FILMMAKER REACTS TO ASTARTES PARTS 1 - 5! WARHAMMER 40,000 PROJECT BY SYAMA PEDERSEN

of that is it's to emphasize a journey of a character however the problem is with one of shots is your eyes can get bored very easily it's actually every second seven seconds that your eyes get bored so what he did is he put the two robotic spheres or orbs and because your eye is looking at them darting off into the asteroid field or belt whatever it is it then keeps your eyes moving so you don't get bored
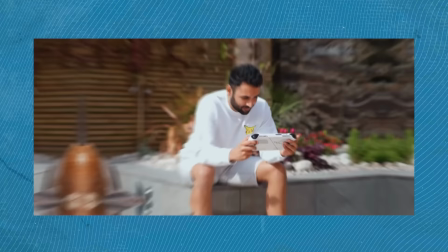(17:49)
if you notice how youtube videos now are cut a lot faster and that's because of retention by having faster cuts your retention rate goes up and you're oh
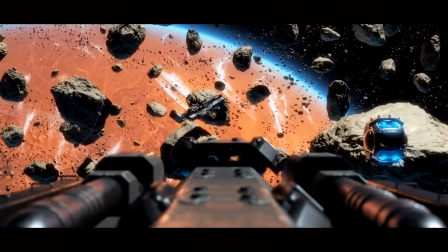(17:56)
okay i'm going to keep invested and so this guy he put the robot orbs in there to keep your eyes moving to different parts of the screen so you can then have the payoff of it then crashing through the ship at the end which was great the music build was there so what i mean by that is you had the ticking sound or the clock sound and that was the dun dun
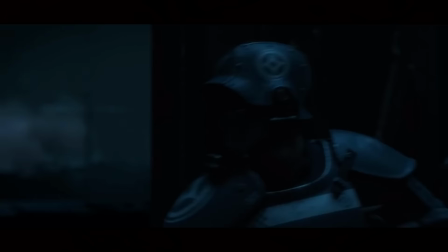(18:16)
dun dun dun dun within the music that
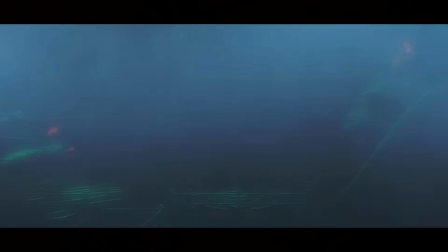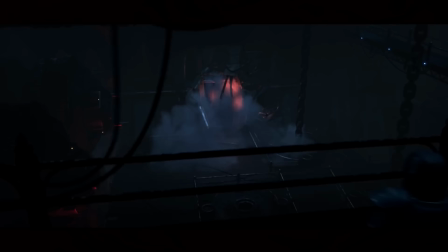(18:28)
draws you in it completely sucks you into the film because you you feel like you're running out of time or you you are like what they are on a mission to get the job done and yeah it really it's one of my favorite things with music scores a lot of Hans Zimmer music has that that dun dun dun dun dun and this had it and it was fantastic what I really like is as they come
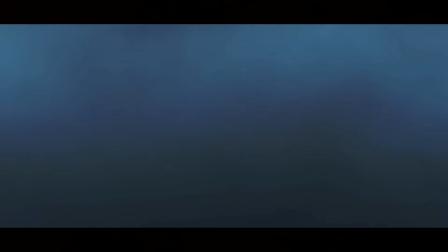(18:46)
bursting through he completely cuts the music off and it emphasizes the movement of the space marines.
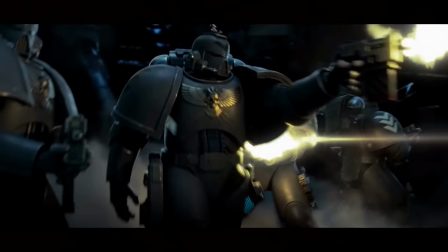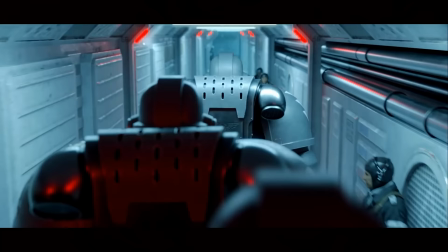(18:59)
One of my favorite things about Astartes was the lighting. Being a cinematographer myself, I love how things are lit and that's what I look for.
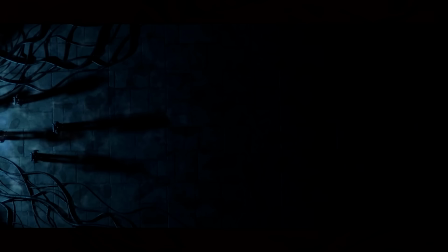(19:07)
It draws you in, it gives you complete character and shape of your film.
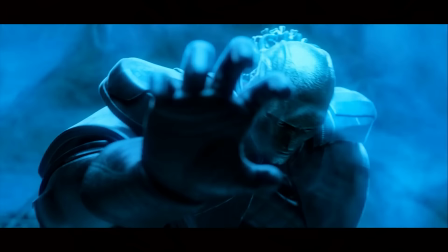(19:12)
It's actually how you shape a character and what he's done and his main thing here is actually he does it with two light sources he loves an overhead
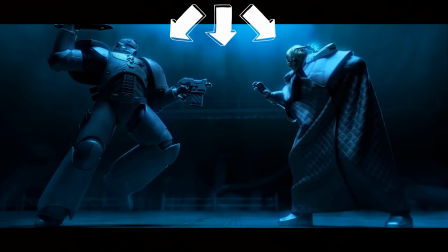(19:19)
lighting or he has a key light which is sort of the main source of lighting and then you will have an ambience light just off to the side just to give you the pickup or the highlights and i love that if i ever do shoots now i try to use a two lighting setup because it makes your image more contrasty it's called a low key where a high key is very high and you just find that in
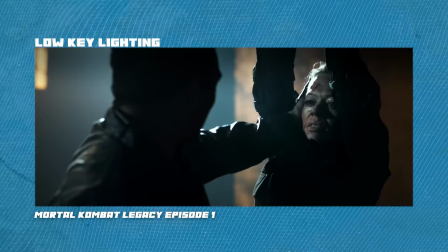(19:40)
commercials it's more of a brighter look so the background is exposed the same as the front where a low-key look it's all very contrasty it's that very
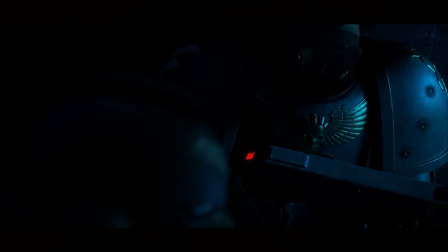(19:49)
darker image and this low-key look with the two lighting setup chef's kiss to me that's my favorite part of this the whole Astartes web
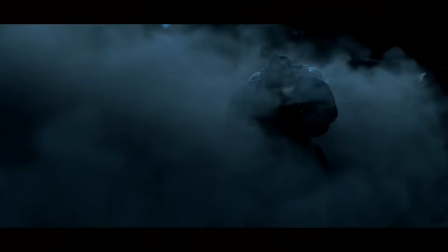(19:57)
series he showed the space marines looking cool and epic and every time he did he shot the camera up at them what does it mean when you shoot the camera up at your subject it actually gives them power if you shoot down it makes them look weak inferior but in this case he
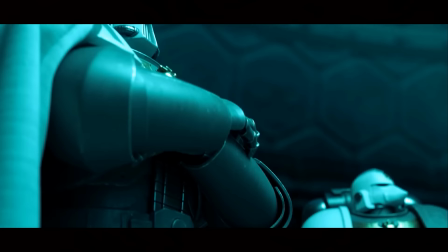(20:11)
shot up anytime there was a cool shot then coming through the smoke actually some of my favorite shots were the looking up at them
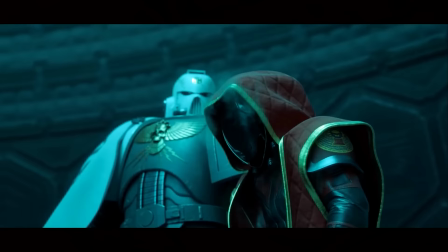(20:18)
and yeah it was absolutely brilliant so yeah so look out for camera movement when you're watching films if you want to see someone's powerful camera goes up want to see him looking weak the camera shoots down sometimes it's a mixture um and you need it for a story flow but if something epic happens on screen and someone looks cool the camera is always shooting up at them and speaking of camera angles this filmmaker loved a dutch angle or a dutch tilt they're some of my favorite shots and what that is is where the camera is not set like this where it's straight it'll be like that it's off to the side and what it does it emphasizes what you're seeing and for this case he used it to elongate his shots
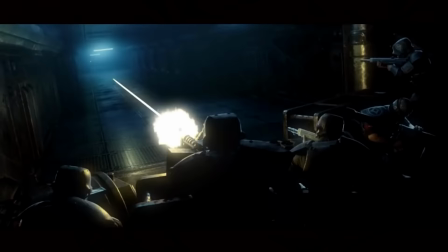(20:56)
you see a gunshot or you see a big hallway he dutch angled it or as i said dutch tilted it and it made it look elongated. I remember there was a shot of the sniper and it had a Dutch angle and it just looked fantastic. It also makes your cinematography look better. I love Dutch angles. If you can never do it, do it.
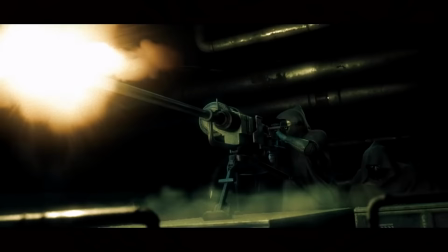(21:15)
It just brings your characters to life and makes you like you've got more tools and skill sets available within your bag.
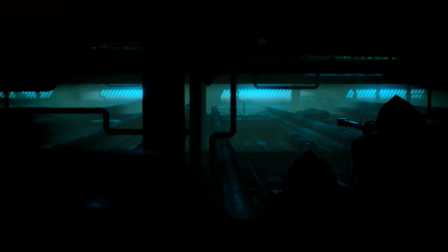(21:22)
In some of the shots, he used what appeared to be a wide angle lens. And by having that, what it does, it gave you a nice draw distance.